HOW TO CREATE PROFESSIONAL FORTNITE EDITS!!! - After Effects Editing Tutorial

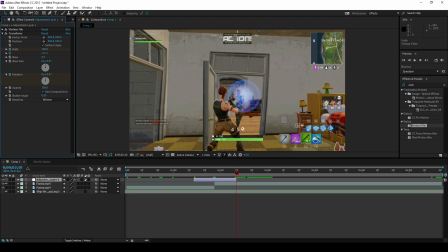So we got right here, basically we have our basic transition, oh yeah we didn't set the rotation so I'm gonna put this at one you can put this either way so now we have this transition
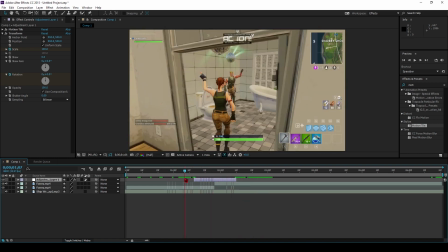which looks absolutely horrible and yeah my audio is not completely aligned let me fix that so basically
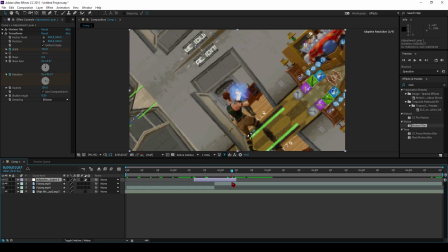we got our basic transition it zooms in and rotates which is what's going to happen but it looks terrible so click you it'll come up with all
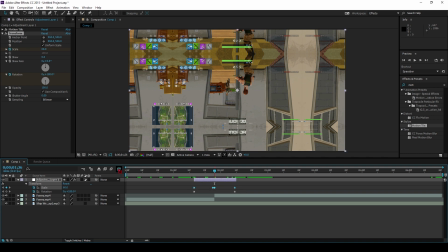the keyframes select only the scale key frames click on this graph editor and then you're gonna want to make everything easy ease so zoom in a little bit with this little key click the easy ease option drag this out make sure it's not below like it it make sure it doesn't dip
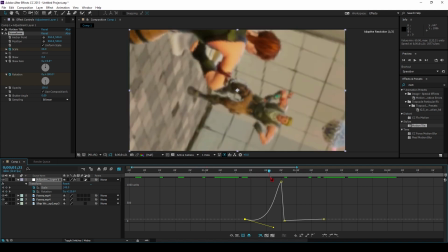down here because that'll just look weird it will zoom it out first if you know what I mean actually I wonder you probably could do that yeah
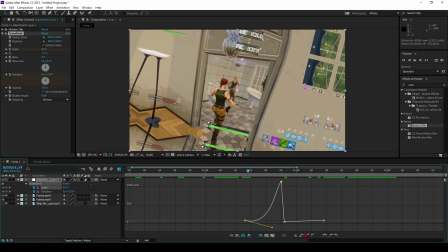okay I'm actually gonna try that I haven't tried this before and then click up here click easy ease drag it straight down you want it to come into that as hard as you can so now we'll have this easy effect where like zooms out and then goes like pops through if you know
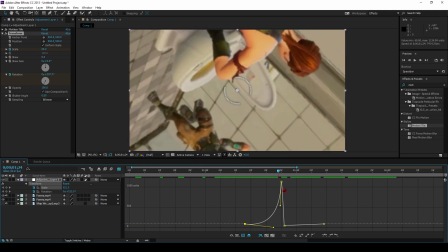what i mean i'm gonna make this a little gent more gentle so now it barely goes out but it still does it and then we're gonna click over here drag
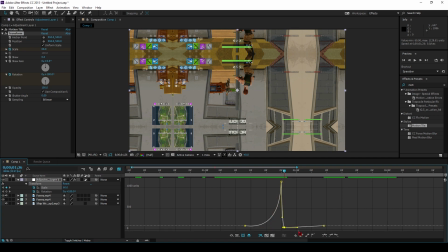this one down as hard as you can make these ones easier you don't really need to change this much here just drag this one this little one out click on the very last keyframe select that and just keep it there so now we've got this effect where it does this cool zoom and then it
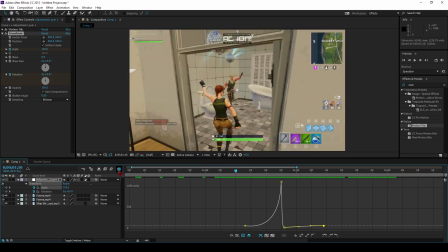like pops through and it zooms back and like easy eases in so it doesn't look harsh movements uh select your rotation keyframes and go into the same thing these are a little different there's only two select easy ease hold shift so it's a straight line drag it out about
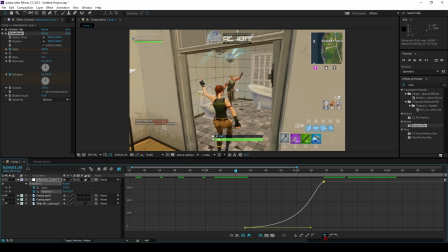about half like that far and then it's like the top one easy ease hold shift drag it out go to the frame where it transitions
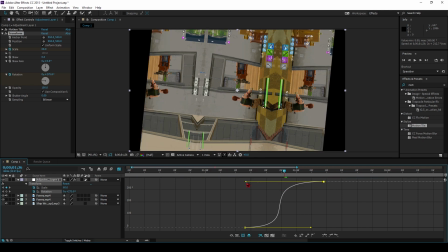so right from here to here and then what you're going to want to do try to make the rotation the line thing try to make it like
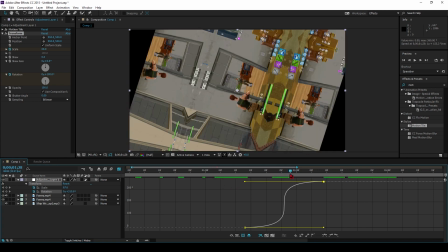as even as you can right there so it starts to speed up okay um if you're having these black boxes go back up to the motion tile and then turn up the width to like 300 or something okay actually I'm gonna do a little bit more oh holy crap okay um
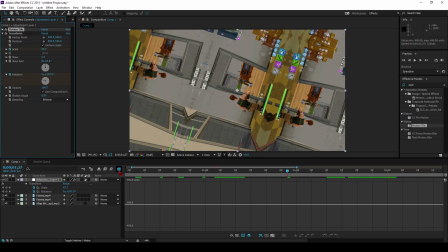okay so that should that should be good and now we've got this basic transition it easy zooms in
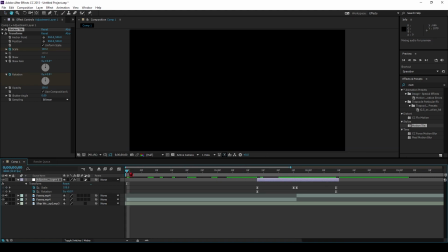okay so let's preview that okay
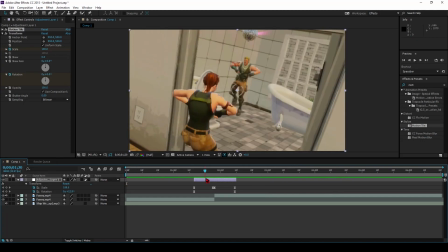so it's not looking the best what you can do to help this is select the motion blur effect select on the layer now it's starting to look real
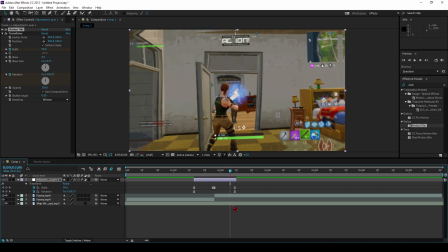okay how did i still not lined up okay now the audio should be lined up pretty
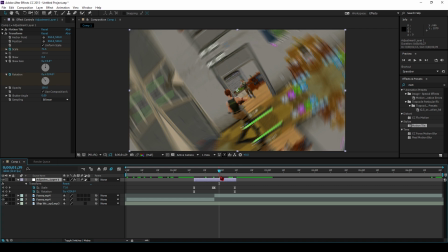much one more frame okay so one other issue we're kind of having here is i just don't like the look of the scale so we're
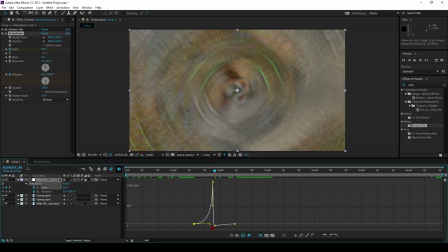going to go back in there i'm going to set this back to what i normally do hold shift to make it flat drag it this one should be easy hold shift to make sure it doesn't do this wonky stuff okay now it's flat on either side so it should just like whip in and then pop
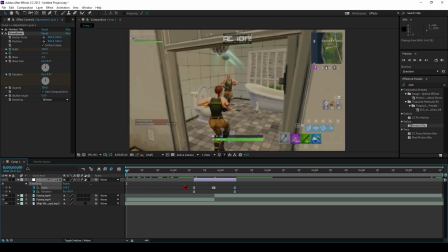through pop through the next frame which is what i'm going for just